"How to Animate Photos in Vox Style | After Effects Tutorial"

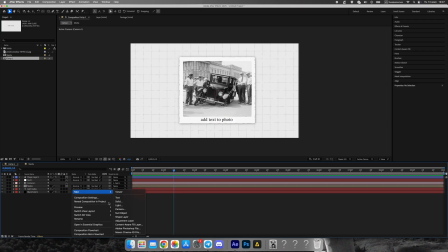7:20 Now it's time to give the scene its final documentary look. Add two classic effects to an adjustment layer, noise, to add a subtle grainy texture.
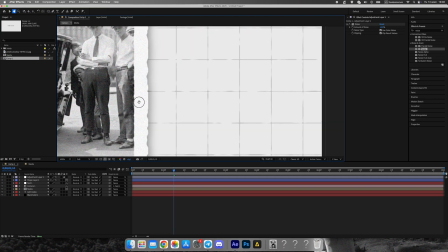7:30 Posterize time, set to 14 frames per second to mimic the choppy motion of Vox and Johnny Harris videos.
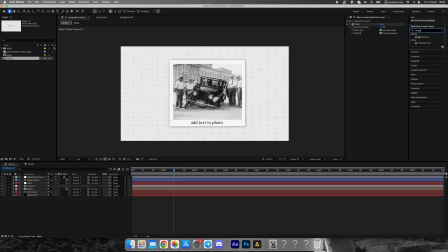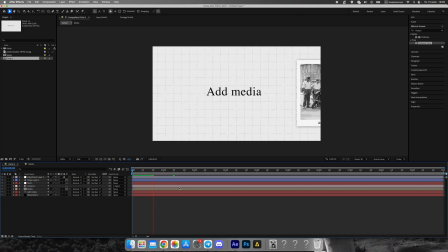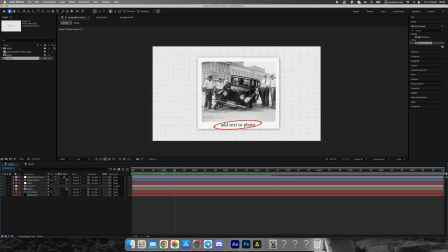Finally, let's simulate camera focus. Create another adjustment layer and apply the Fastbox blur effect.
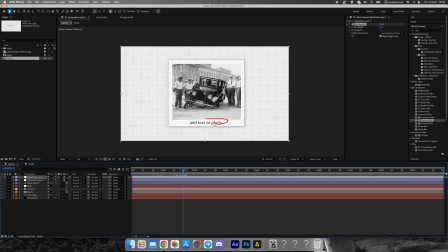8:04 Animate the blur from 0 to 4, then up to 6 and back to 0. This gives a natural in and out focus look, just like in real documentaries.
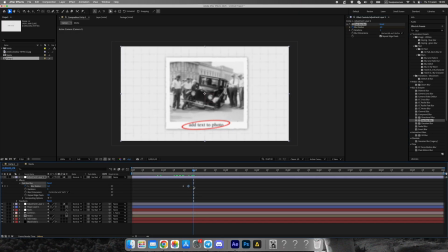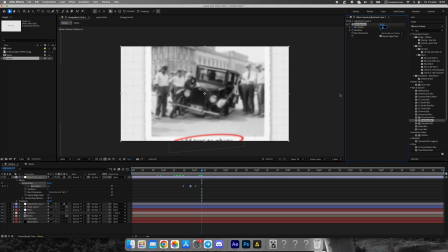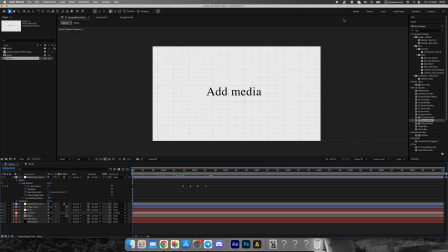8:29 And that's it. Our Vox Style media animation is complete.
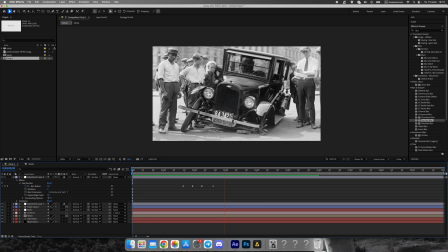8:32 If you want to explore more, you can find this ready-made project file included in my Vox Style Animation Pack on Gumroad.
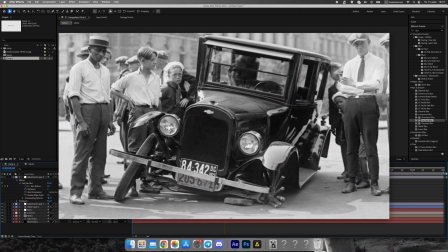8:39 It's only $17, and it includes over 50 unique projects that will help you create beautiful documentary-style videos with ease.
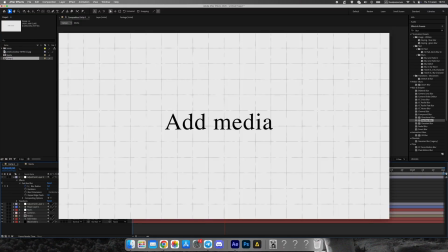8:47 The pack is constantly updated for free, so you'll always have fresh tools for your motion design work.
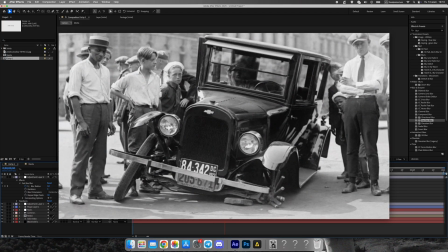8:53 Support the channel with a like and subscribe. It really helps me keep creating tutorials like this one. Thanks for watching, and see you in the next video.